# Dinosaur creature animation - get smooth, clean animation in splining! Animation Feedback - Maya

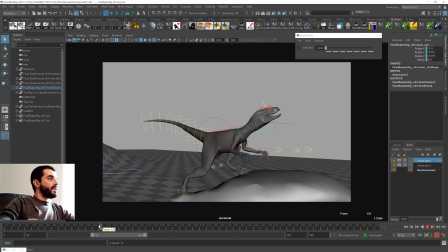32:33 Or particularly so, I would say, since this action is led by the hip moving up,
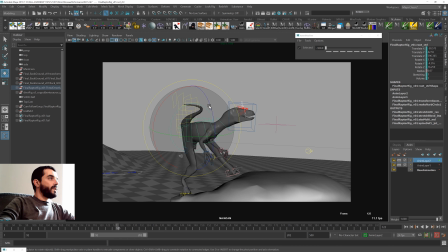32:39 then perhaps we could afford to even rotate the root down in there and have the hip take control of the jump, so that the hip moves down, then the bottom part of the body moves, the top part of the body moves down,
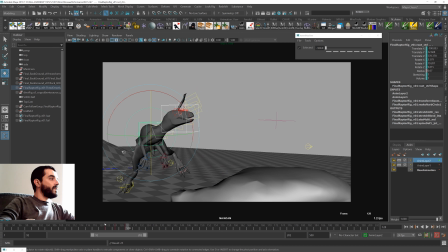32:55 and then as we fly down, top part of the body recovers, and I think that would look a lot more flexible already.
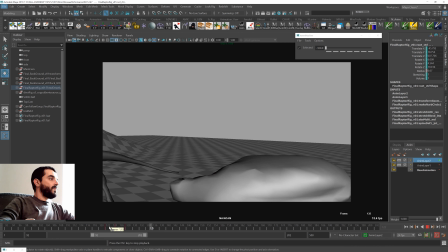33:03 Obviously, I mean, this is just the principle. It needs to be cleaned, of course.
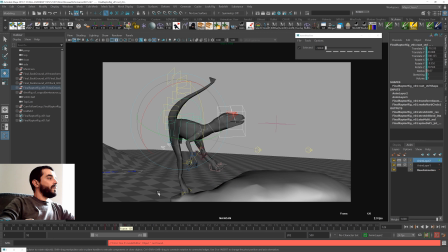33:08 And the head, again, on the way up, I would probably... In here there are probably some keys on the base animation layers which are problematic. I would probably want to lower the head a tiny bit.
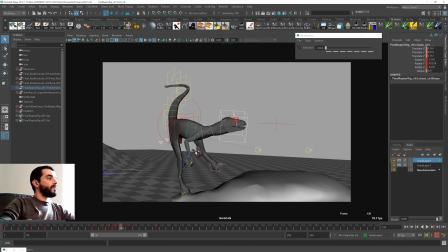33:22 This pose isn't really great, is it? And then the head will come up again and so forth.
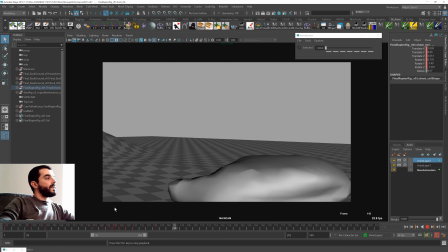33:28 There you go. So that sorts the jump out a bit better. It feels like it's jumping there. There's still love to be given there. Now let's have a look at this pole coming down.
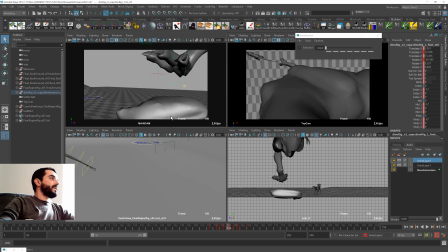33:39 So the note in here was, let's come down with a straight leg and then let's bend it.
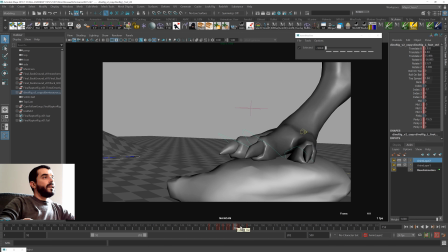33:43 But in here you see you're coming down with a diagonal leg already, and then that means that later on when you bend it, it doesn't quite feel like there's weight on it. It feels more like there's someone leaning back there.
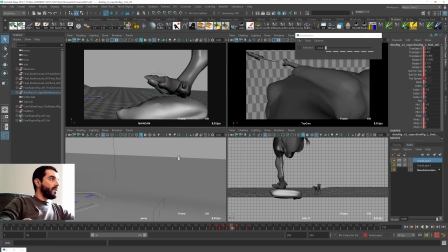33:55 So I wonder, I mean, maybe again this is not a solvable problem, but hey, I will try to solve it nevertheless. So I will find the root of this character, which is this one, and as the leg comes back down,
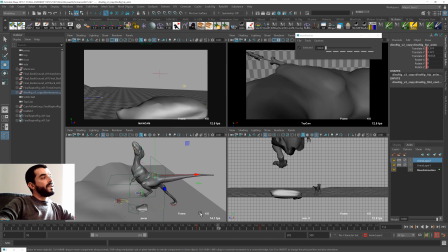34:10 yeah, you see it doesn't quite make sense for the body to move back, and you see how,
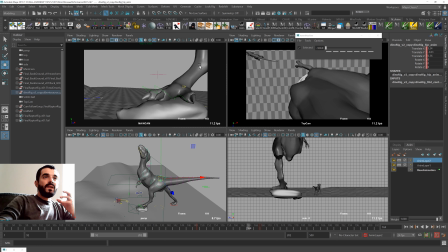34:15 well, even just by looking at the movement of a leg, the feeling was that the character was leaning back, and then we go into 3D and the character is leaning back there. So it's a bit, you have to, even if the character is not visible on screen, you really need to, at least,
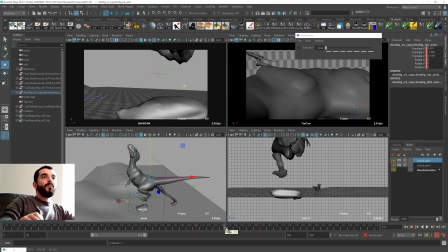34:31 you don't need to animate it, but you need to make it so that the character is positioned in a coherent way off screen. Also, the weight of the character would not go down until contact has been made.
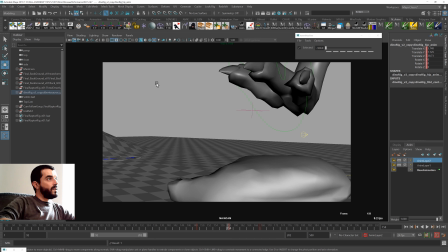34:45 So now, as we go down to the contact, the leg is a lot straighter, and then it bends.
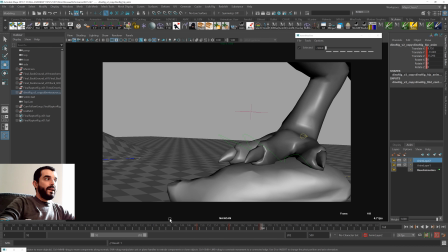34:51 And now it looks like there's someone up there. Yes, see that?
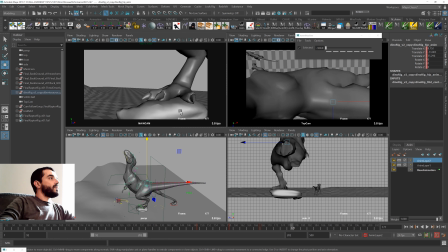34:56 Now, of course, there's a lot more work to do because this guy then will bounce back up a little bit and so forth.
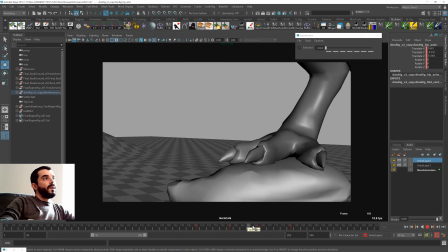35:03 Yeah, something like that. But that was the principle I was trying to highlight in my previous feedback session. Now, as far as the contact itself is concerned,
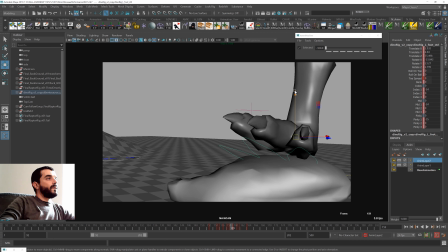35:15 this is the paw in there, and I think you can afford to just dig it in a lot more into the rock, this pose. Oh wait, I need a, before doing that, set a key and set a key on 160.
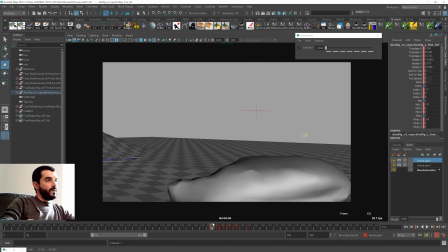35:27 So I lower down 159, there you go. So the feeling will be a lot stronger.
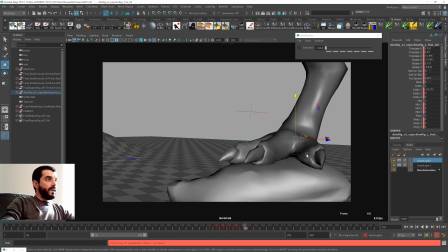35:34 And then what I was mentioning in the previous feedback is that these toes will be pretty big and heavy.
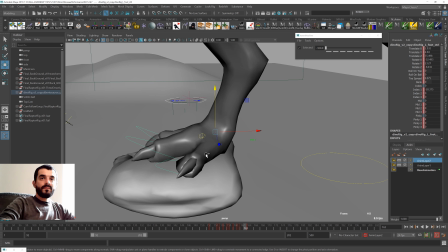35:41 Where are the controls for these toes? So it seems that the only control you have is this one.
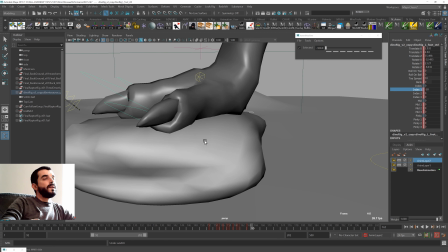35:48 You can only rotate the index as a single piece, unless I'm wrong, of course.
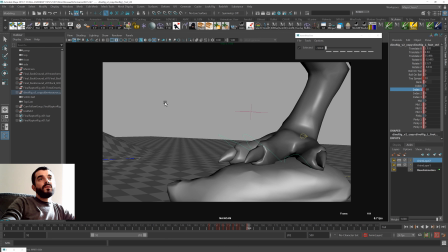35:53 So I mean, that means that this rig does not have the resolution that the action you're trying to make it do requires,
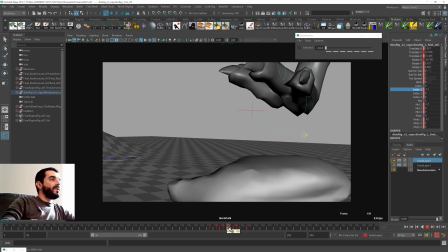35:59 because in here you would really want
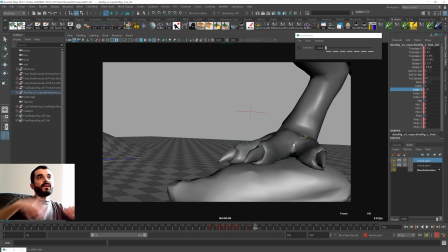36:03 the toes to wobble and the various phalanxes to wobble as well independently from one another. But if you cannot do it, it means this rig doesn't have the resolution that you need. So you shouldn't be using this in the first place, in my opinion, because it's going to undermine your whole animation if you do that.